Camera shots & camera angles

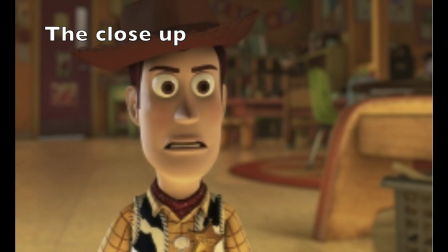[4:19]
In this example, the shot cuts off Woody's body just below the chest.
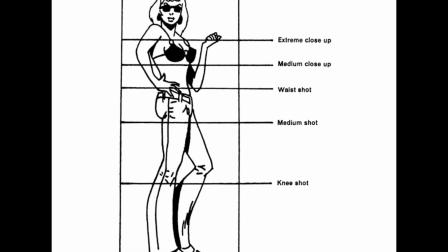[4:24]
The generally accepted heights for these cut-offs are the knees, hips, just below the chest and the armpits.
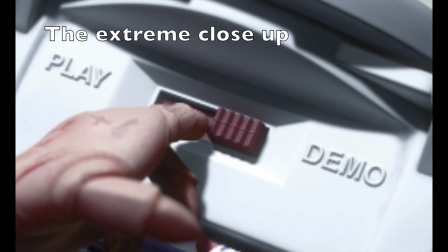[4:32]
The next shot we're going to look up is an extreme close-up, which contains one part of the character's face or other object. The closeness of the shot emphasises the importance of the object or action that is occurring. This technique is quite common in horror films. The type of shot creates an intense mood and provides interaction between the audience and the viewer.
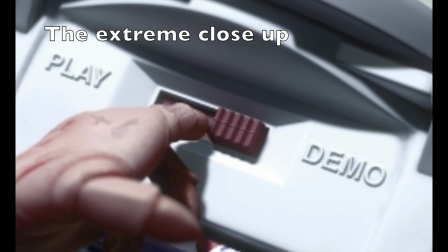[4:51]
In our shot that we use, the extreme close-up makes it clear what's happening to Buzz, where he's been switched from normal to demo.
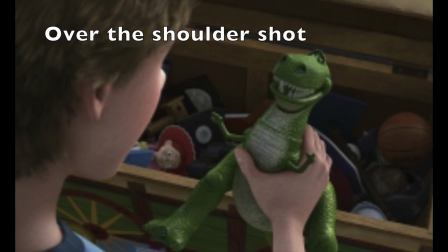[5:03]
The next shot we're going to look at is the over-the-shoulder shot. Now this shot is framed behind a person who is looking at the subject. The person facing the subject should usually occupy about a third of the frame. Now look, generally you can cut the frame into thirds.
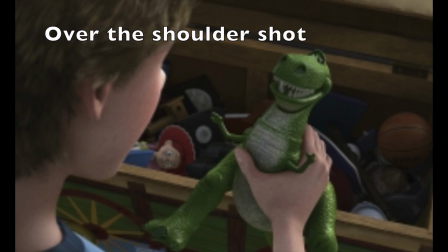[5:20]
This shot helps to establish the position of each person and get the feel of looking at one person from the other's point of view. It's common to cut between these shots during a conversation, which alternates the view between the different speakers. It's really important to know that there is a very big difference between camera shots and camera angles. Camera angles are used to position the viewer so that they can understand the relationship that exists between the characters and obviously again really important for conveying the the meaning of the the actual text now look again this doesn't just relate to to films this is any visual text incorporates this use of angles and we're going to have a look at some of those different angles now the
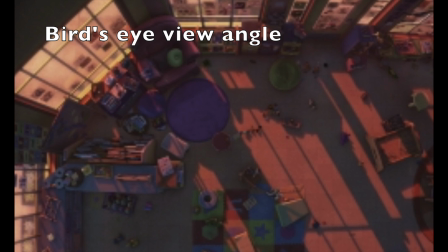[6:15]
first angle we're going to look at is a bird's eye angle which is an angle that looks directly down upon a scene. This angle is often used as an establishing angle along with this extreme long shot and again used to establish setting.
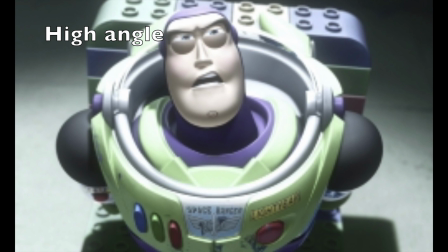[6:31]
The next angle we're going to look at is a high angle. A high angle is a camera angle that looks down upon a subject. A character shot with a high angle will look vulnerable or small. These angles are often used to demonstrate to the audience a perspective of a particular character.
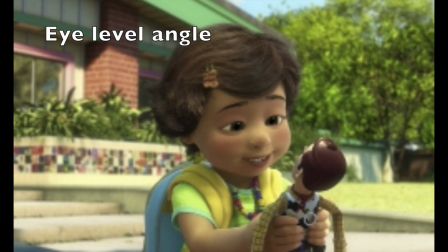[6:49]
The next angle we're going to consider is an eye level angle, which puts the audience on equal footing with the character or characters. This is the most commonly used angle in most films as it allows the viewers to feel comfortable with the characters.
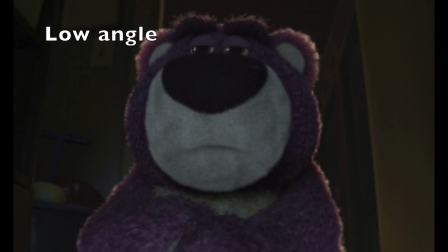[7:03]
Next we're going to consider the low angle, which is a camera angle that looks up at a character. This is the opposite of a high angle and makes a character look more powerful. This can make the audience feel vulnerable and small by looking up at the character. This can help the responder feel empathy if they are viewing the frame from another character's point of view.
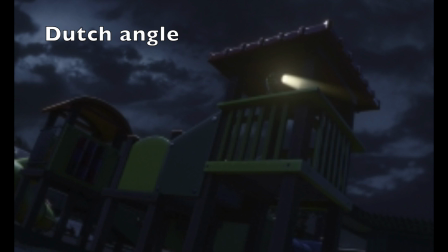[7:25]
The final angle we're going to look at is a bit of a weird angle. It's called a Dutch angle. A Dutch angle is often used to demonstrate the confusion of a character. It's shot on an angle or a slant.
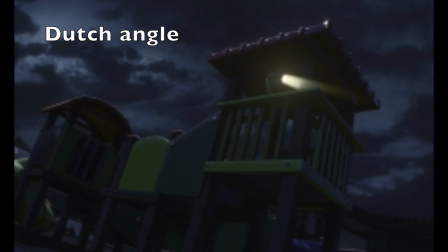[7:37]
In this example shot, the lighting and angle work together to convey a sense of danger as the toys are looking to escape. So there we are, camera shots and camera angles Look, have we missed any? Get in contact with us if you feel like we have That is a very, very kind of tip of the iceberg kind of overview Look, I'd encourage you to go out and do things like Put on your favourite movie or favourite television show And turn the sound down Look at the different ways that the author is using these camera shots and camera angles to create meaning.